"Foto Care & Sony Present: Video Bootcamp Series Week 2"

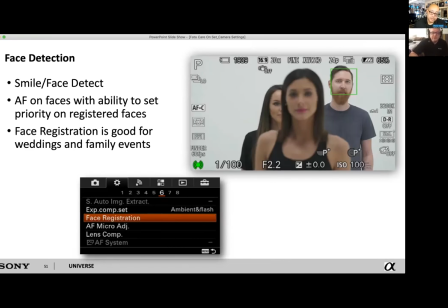[37:44]
So with AF on faces with the ability to set priority and register faces and face registration is good. And then usually it's more useful for weddings and family events, but I also know a lot of people that do a lot of portraits and event and entertainment photography that do it that they just program everything in there that they can automatically really it it takes the guessing game out of it and
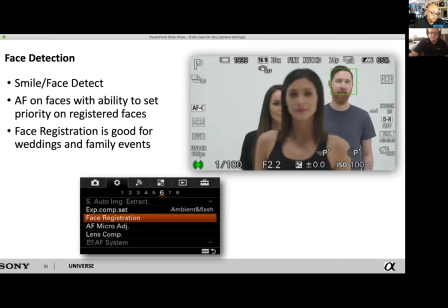[38:02]
they know that your camera is going to be locked on setting a priority specifically for the bride or the
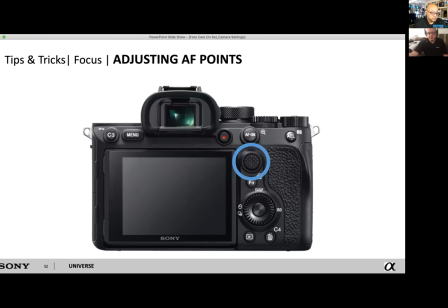[38:06]
groom yeah exactly and you know who wins on that one the bride always
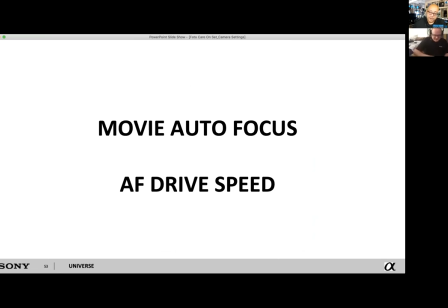[38:11]
autofocus drive speed during movies yes so you can set it to be either very snappy or very slow and cinematic? We talked about with the
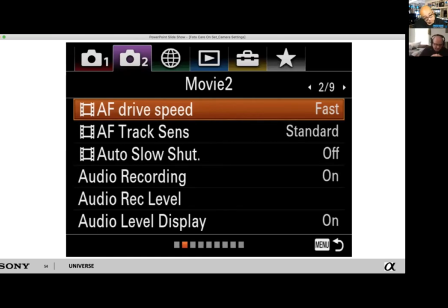[38:30]
clip of my daughter and one of my good friends, Artists Vincent Zabrano, before mentioned there. You have different levels. You have 1 through 7, especially in the A7S III. On the other cameras, you have about 3 or 4 speeds, which is fast, standard, slow.
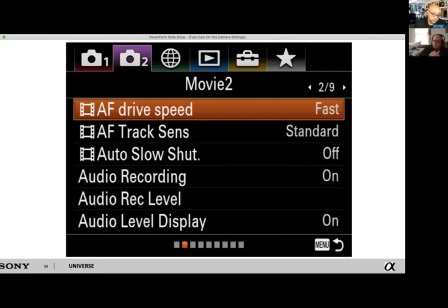[38:47]
You can make sure that if you want it to be a little bit more of a narrative and not as punchy like in the news standpoint like camcorders tend to do where it's like whoop got to jump to this subject oh there's this one it takes a much more smooth approach to it
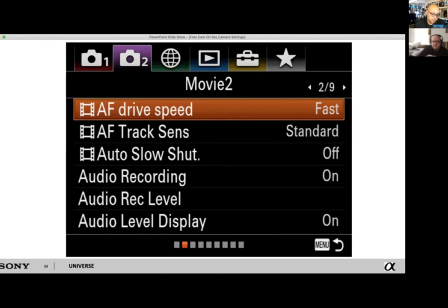[39:02]
to your footage to make it a little bit more professional looking and that's that's something that kind of has trickled down from the cinema series and what believe it or not it's actually one of the features that people love most about these cameras now is that you can't dictate the speed you can
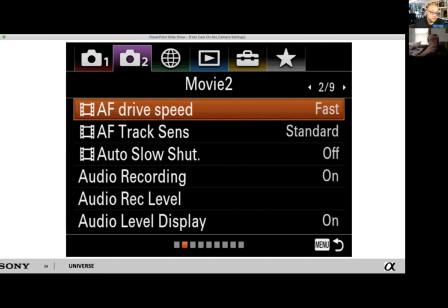[39:16]
actually even dictate the subject whatever subject you're going to and the speed that they're going to be going on yeah you don't want your autofocus uh just
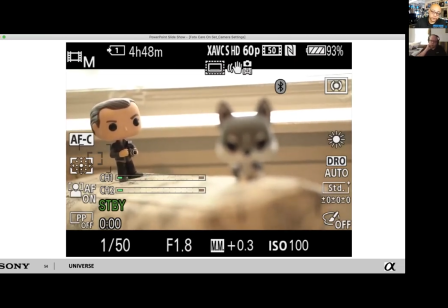[39:25]
like snapping onto somebody if you're trying to shoot something cinematic it's very jarring right and which was kind of what we're looking at here that's more
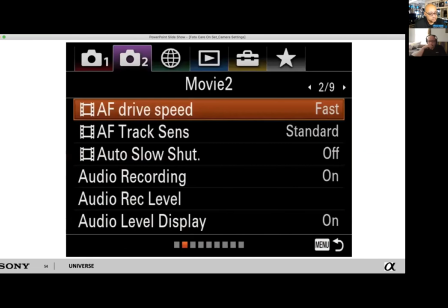[39:33]
faster approach you know whereas you know if you want to go into normal speed
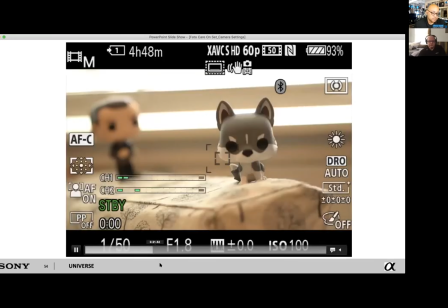[39:40]
let's go see here let's go ahead it's going sorry i got i think got tripped up there we go here's the normal speed see
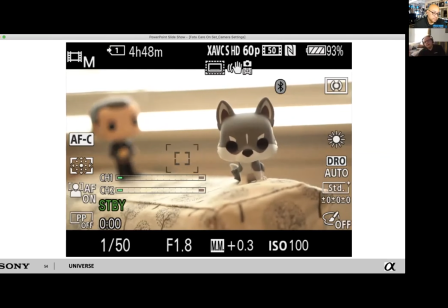[39:48]
it's a little bit slower and yeah likewise it's going back and then we're going to be basically looking at going more towards the slow but again
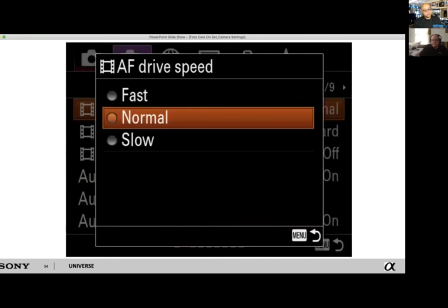[39:55]
especially if you're using off-center subjects oh i'm sorry what was that it looks a lot more natural yeah yeah a lot more smooth yeah so here
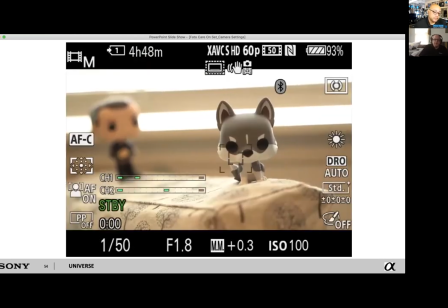[40:03]
we go smooth get a little bit more of a dramatic flare so So, especially when people are having a conversation and they're saying something very important, especially in a scene, using a slow momentum kind of helps out show reactionary.
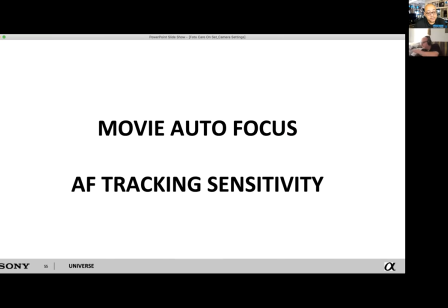[40:24]
Oh, auto-tracking sensitivity. Yeah, well, fun, fun, fun.
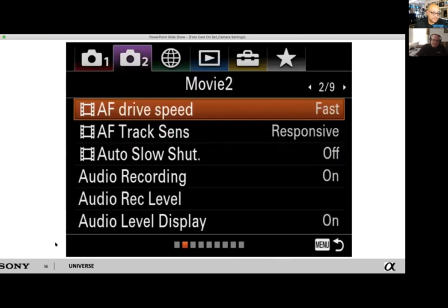[40:30]
I know, right? Like, woo-hoo. So, this is another side, you know, another thing that people ask about a lot as far as, you know,
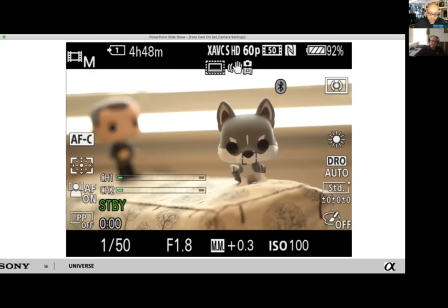[40:39]
as far as the tracking sensitivity. so like boom boom boom how fast the
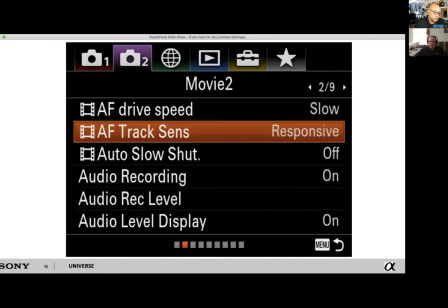[40:43]
subjects go on look at that yeah so that that goes you know you get to more of a responsive nature
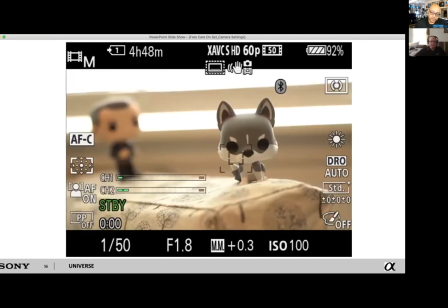[40:48]
it's going to suck up the battery a little bit more just because it's really overclocking the processor but it's giving you an area that's basically can be looked at especially you know if you have a property set obviously you want to be on afc so that you know wherever your focus point goes automatically it is going to go unless you know because on afs it's just going to
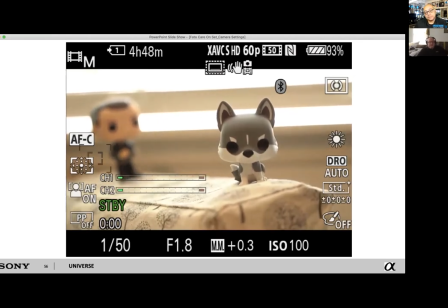[41:06]
stay you know it's just going to stay as a single object and stay continuously focusing but